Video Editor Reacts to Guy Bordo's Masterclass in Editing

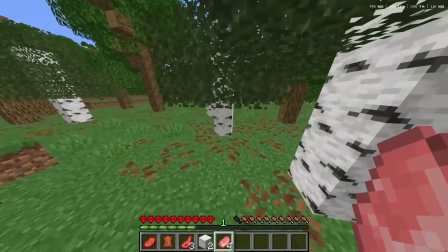I would actually destroy the grass, so game over. Ooh, it's a village. Let's go.
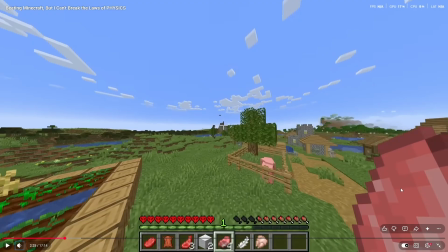Like, he's adding these subtle edits every few seconds, which that takes a lot of dedication, man. A lot of dedication to do. And he also had a montage effect where it's just the sound effects and the music.
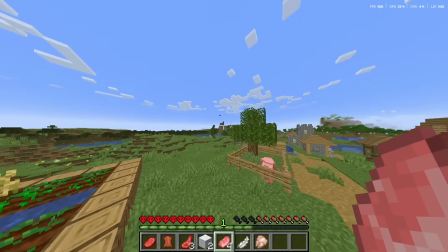Again, breaking up the pacing. And for a 17-minute video, the viewers definitely need a break in pacing, so you're not just solely hearing the creator's voice.
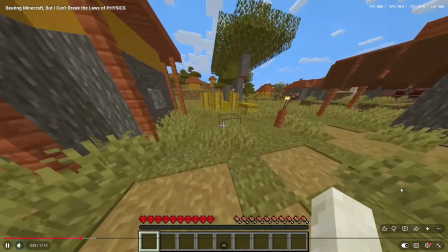Prince. Yes, I did just reset because I broke one grass. Ugh.
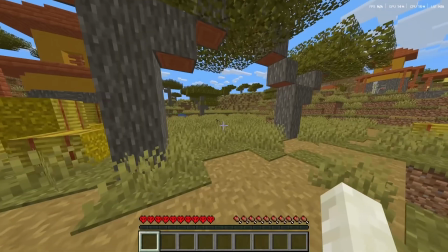Hello? What? What? Guys, this cat just broke the laws of physics.
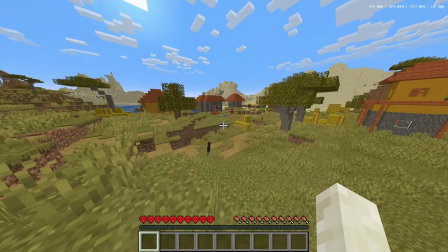Okay, I'm making a new rule. If anything other than me break...
The detail is insane.
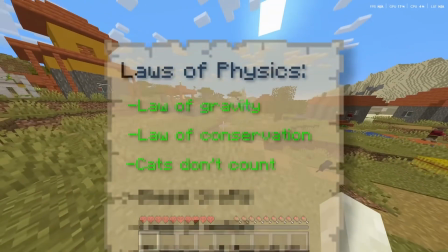This is a very complete video. Sound effects, visual effects, music change to emphasize the different moments. So if it's a silly moment, a happy moment, a sad moment, all around this video is really good.
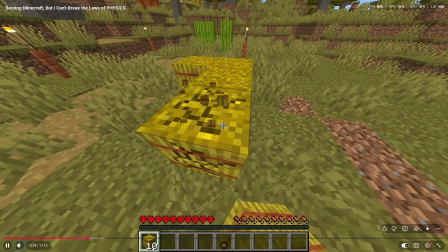The laws of physics, it doesn't count. Okay, I'm actually being so careful how I'm mining this.
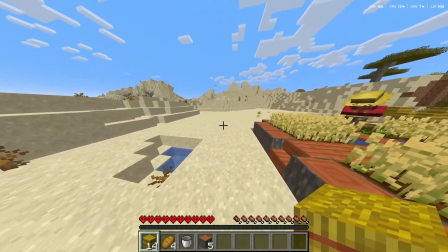Oh, look, it's a bucket. Okay, look at this. This desert is much better for us because we can't actually break it.
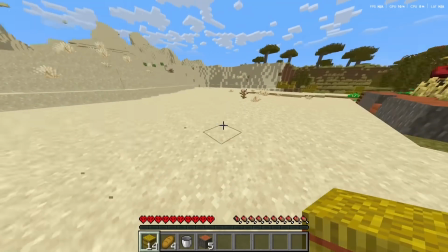I'm sorry for pausing it so many times, but in the background there, after he completed his task, he put the Among Us sound effects, which unlike Bolton's video, that's intentional sound effects right there.
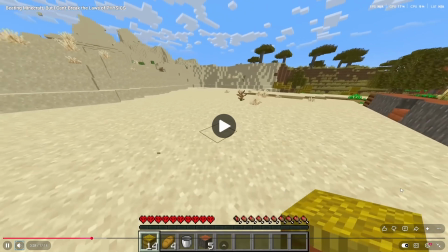That's crazy stuff right there.
Anything on accident, except for these, I guess, and this.
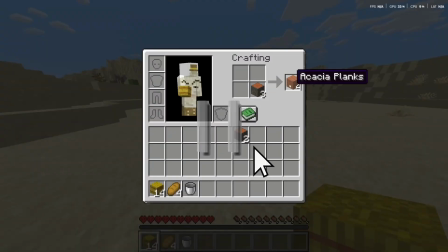Okay, so let's craft this into logs. Hold on. Remember how earlier I said that there would be some other rules that had to do with the law of conservation?
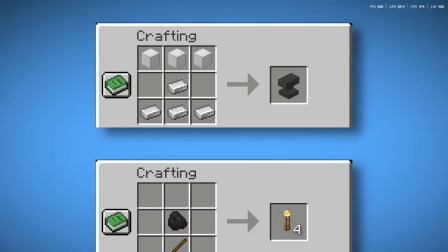Well, because we can't create or destroy matter in any shape or form, there are gonna be a lot of illegal crafting recipes. recipes.
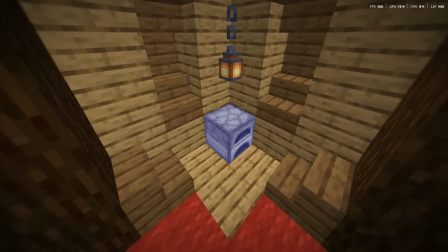Think about it. Take, for example, a furnace. This thing is 1 block big, right? Look at the crafting recipe.
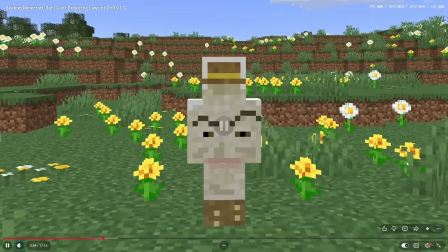Yep, I count 8 cobblestone, and I'm not a physics.
Alright, that furnace effect right here, like, I gotta respect it.
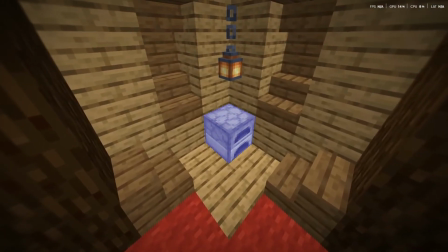I respect this editing. The flashing blocks, you have to take a picture of all the blocks and place the blocks and then, like, match cut them.
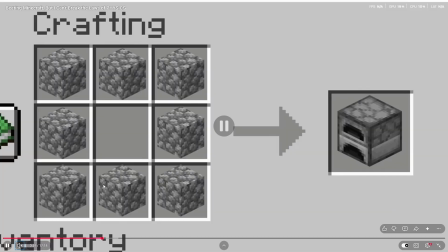That's crazy. That's crazy. And then for this furnace effect here, you had to manually zoom in all these cobblestone blocks, like, size them in and out, which if you have them preset already, it's not that difficult. And also that number effect. That number effect, you have to do it separately.
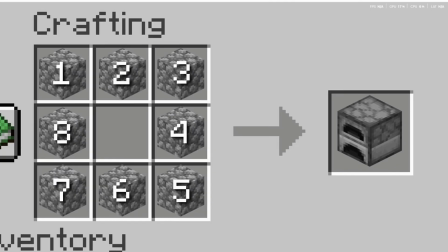So 1, 2, 3, 4, 5, 6, 7, 8, and then manually animate them. You won't understand how much time this takes. If this was me, I probably would do it, but I wouldn't be happy about it.
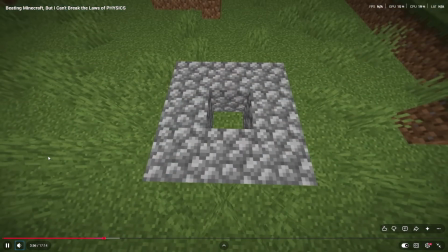Let's just continue now.
A physics expert, but the fact that this turns into this should not be allowed according to the law of conservation.
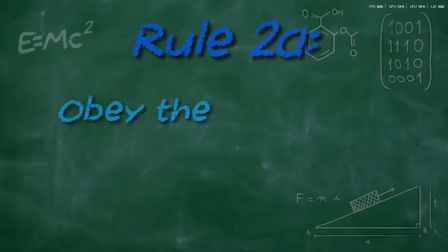So the next rule in this challenge is that we will have to obey the principle of not creating or destroying matter every time we craft.
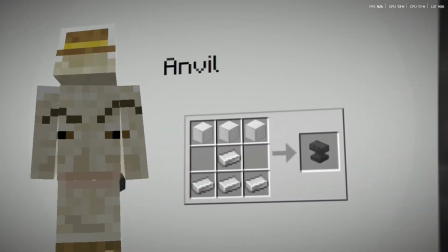Oh, and this doesn't just apply to furnaces. Look, there's a lot of crafting recipes in this game, like over 400 of them.
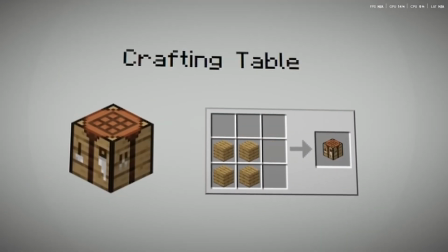So I literally went through them all and again, man, like the match cut, I can't even fathom how much time that took.
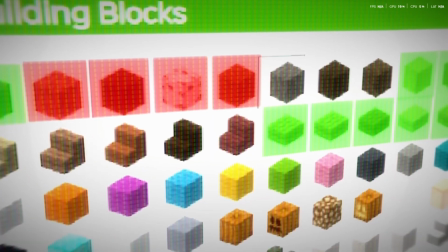That's not something you can preset. You have to manually match cut all of them. Man, that's incredible.
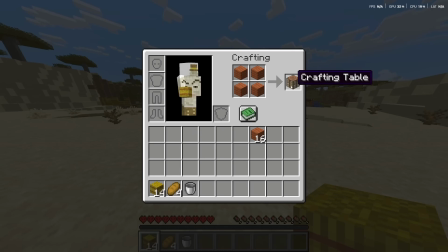Craft it back into a crafting table, which is like a 1 block thing. So like basically we just transformed 1 block into 1 block.
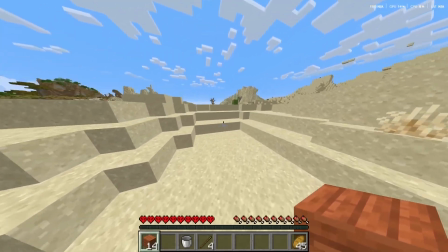Okay, now that we have a little bit of stuff, it's time to actually start like working towards beating the game.
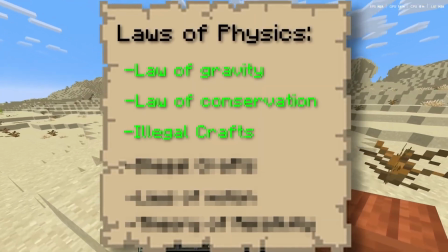And right now we can't do a whole lot of stuff. Like we can't craft the majority of crafting recipes. We can't break trees even.
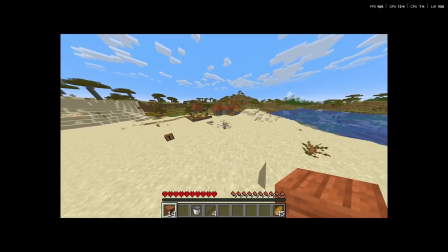So we're just gonna have to loot this entire village. And yes, that is allowed. People loot stuff all the time in real life.
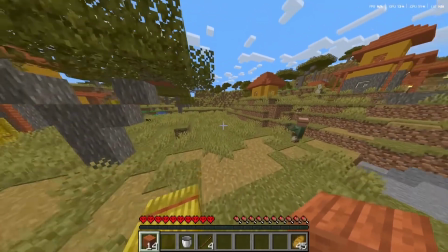And then from there, I'll explain what the plan is.
You see right there, it was very subtle.
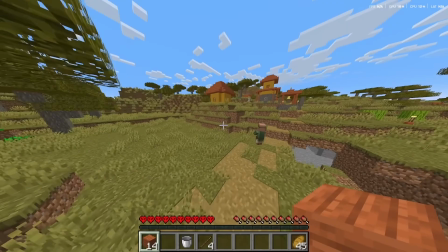It wasn't any visual effects. But before he changed the music, he made like a subtle joke. And then to emphasize that joke, he put like a silly sound effect. After he done that, he can change the song, which keeps things fresh.
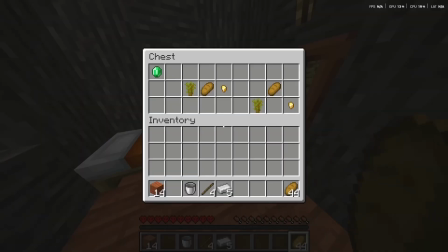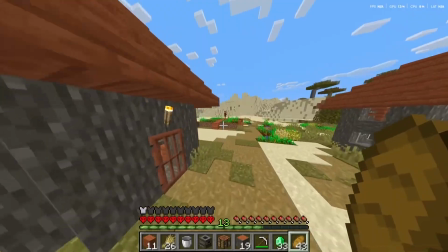Alright, that's that village looted. If you're wondering how I got 33 emeralds, I just traded all.
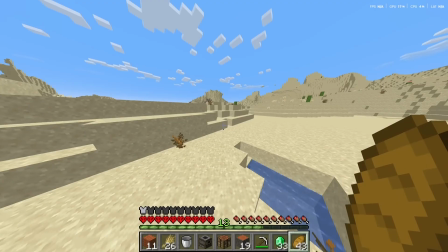You see what he did there? He broke the pacing with just the sound effects and music, which this guy's attention to detail is insane.
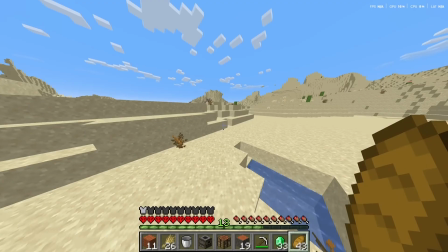I would dare say it's masterclass, not gonna lie.
My wheat that I dug up to villagers.
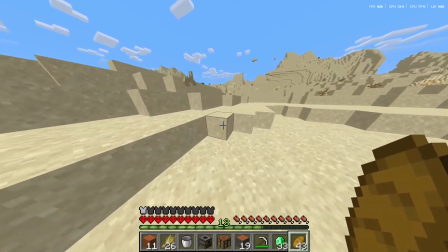Okay, now that I stole some stuff, I think I need to actually explain my plan for beating the game.
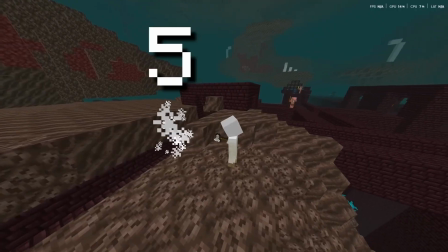Like I said earlier, blazes only drop rods 50% of the time when they die, unless your dream.
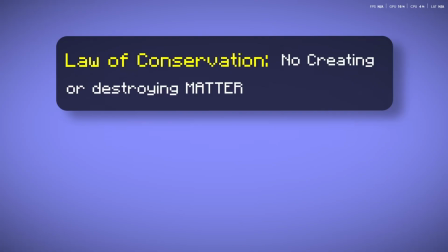Since we can't see right there, during that funny moment, pause the silence after he told the joke, silly sound effect that cues the audience that you can laugh now.
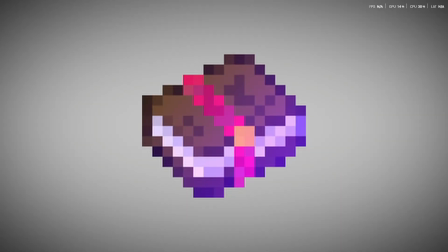Is to use magic. Yeah, I'm gonna go for looting 3 sword.
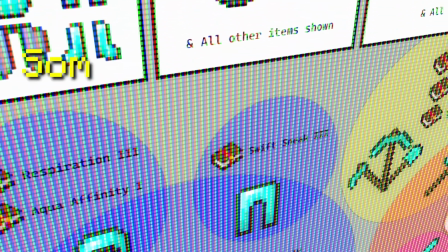And before you type your little comments, as far as I'm concerned, a lot of the enchants in the game are completely fine according to the laws of physics.
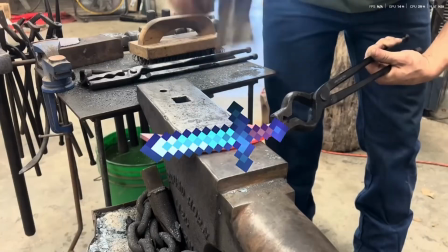Take sharpness. You're really telling me it's not possible to put a sword on an anvil and pound it and make it sharper in real life? It is possible. And looting's basically doing the same thing. It's just making the weapon more efficient. So I know enchanting.
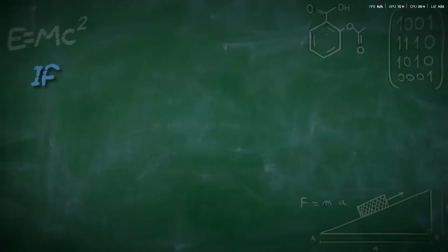Like, I just gotta respect this guy's grind. I'm not gonna go through all these visual effects because most of them are very similar. Like the right on effect, the size up effects. He reuses that a lot, but I can't blame him.
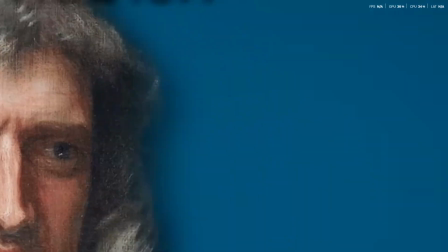Isaac Newton and state that 1. An object in motion will stay in motion. 2. The acceleration of an object depends on the mass and amount of force on the object.
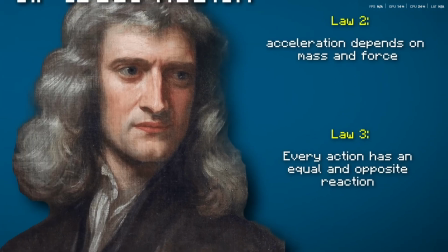And 3. Every action has an equal and opposite reaction. Every single type of clutch in Minecraft, hay bale, water bucket, boat clutch,
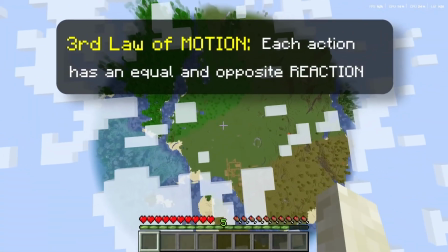these all negate Newton's 3rd law because when you fall from high up, you need an equal and opposite reaction from hitting the ground,
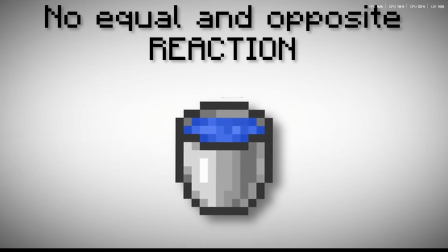which is usually fall damage. Clutches remove that reaction and thus break the laws of motion.
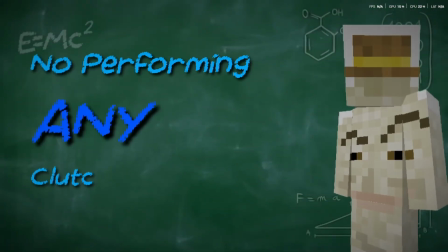So there you go. Our next rule in the challenge is no performing any clutches of any kind in order to comply with Newton's laws of motion.
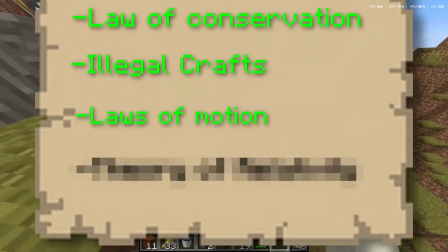Yeah, you guys really thought I was about to do that. Okay, that's the iron golem killed.
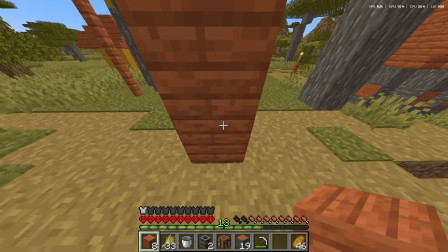Oh my gosh. I actually just almost broke the law of gravity without even thinking about it.
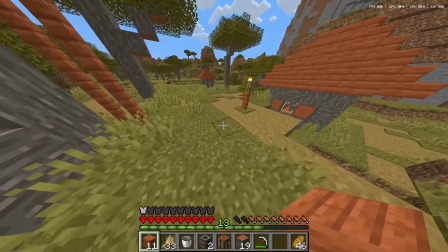I was genuinely like so close to doing that. Whew.
He did the same thing as what Fulton's editor did at the beginning, where he's shown that loss on purpose so the audience can get a better understanding of how the challenge works.
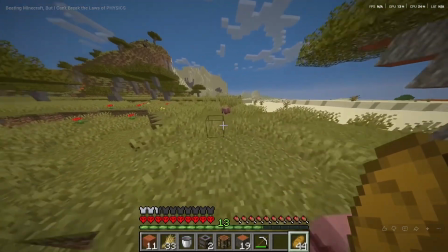Okay, no lectern at that village. On to the next one. Look, it's a ruined portal.
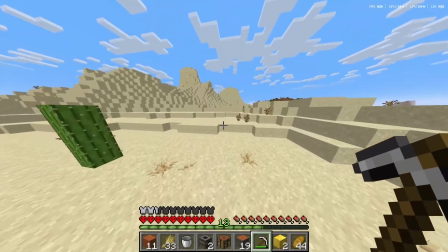Free gold. I think that looks like it would stand by itself. I know it won't to the PhD level geniuses in the YouTube comments section though.
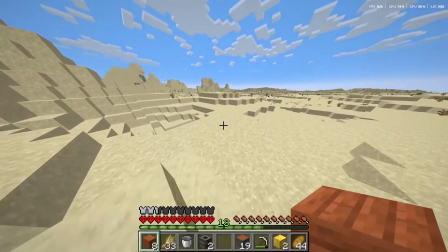Okay, all I can do now is literally just run around and steal from a bunch of different villages and temples to get geared up and hopefully find a lectern.
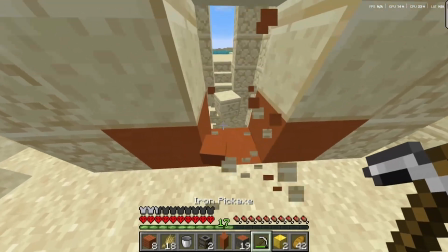Hopefully. Okay, please be looting 3.
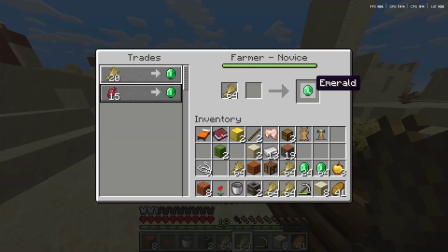You
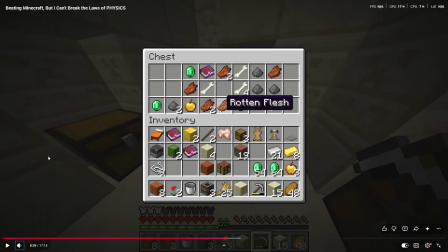You see, this whole montage is just very satisfying because he's been talking and explaining for a long time. It's a nice break from pacing, and like the sound effects along with the music, along with the in-game sound effects, it just adds to like that satisfaction.
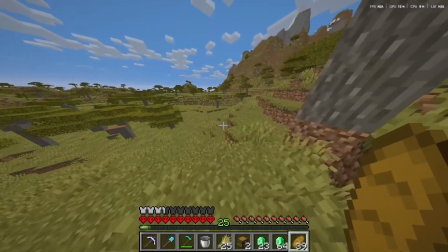Please looting. Okay, I've literally searched like 15 villages or something, still no librarian villager.
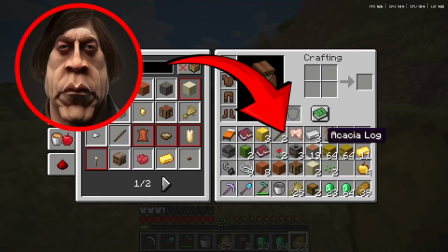I've gotten so unlucky. I think there's some like barking spiders or something spawning.
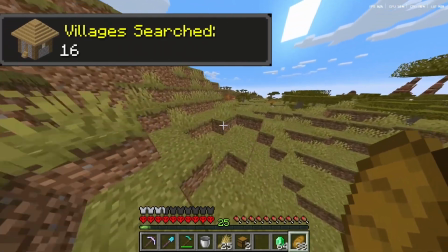Here we go, another village. Yippee. Cartographer!
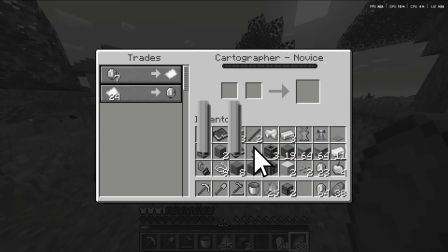Wait a sec.
You played the Kevin Conroy music? It's a guy who has all the music, all the silly music. He played that for like 2 seconds, and then just went on to the next music when he went into the explanation part.
Why am I getting so excited about finding a cartographer villager? I need a librarian to get looting 3, right?
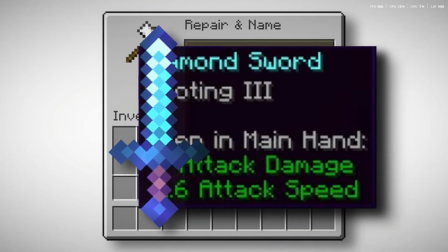Well, let me explain. Right now, we're trying to enchant a sword with looting 3, but to do that, you need 2 things, a looting 3 book and an anvil.
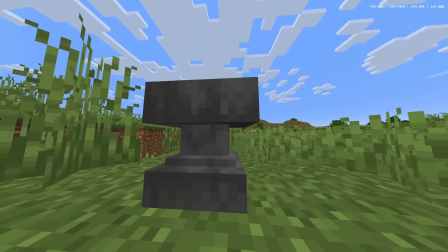We can get a book without breaking physics with a villager, and you would think that the anvil would be easy to get, but look at the crafting recipe.
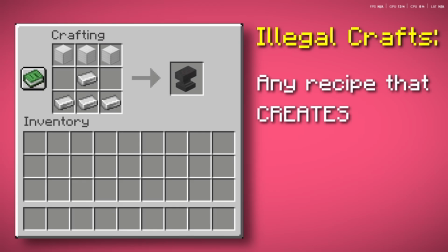Yeah, unfortunately, we cannot craft anvils because of the law of conservation,
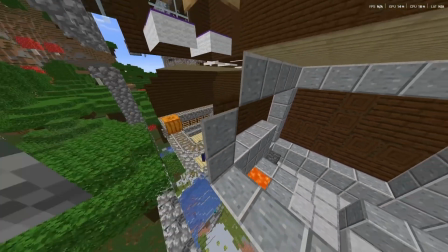so we're gonna have to find one out in the wild, and the only place they spawn is in the forge room of a woodland mansion.
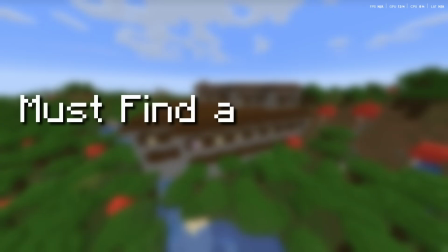So in order to have access to the anvil, we have to find a woodland mansion, and there's really only 2 ways of doing this.
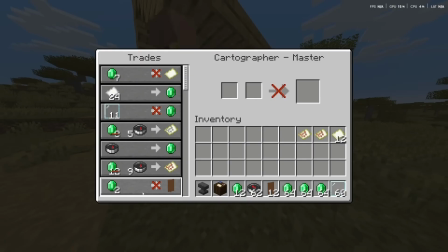A cartographer village.
What I'm realizing is a good thing about these types of videos is that he can make up any obstacle he wants, and that will be the next objective until you reach that final objective of like beating the Ender Dragon, like a story almost. You have a nice rising action, a climax, and conclusion.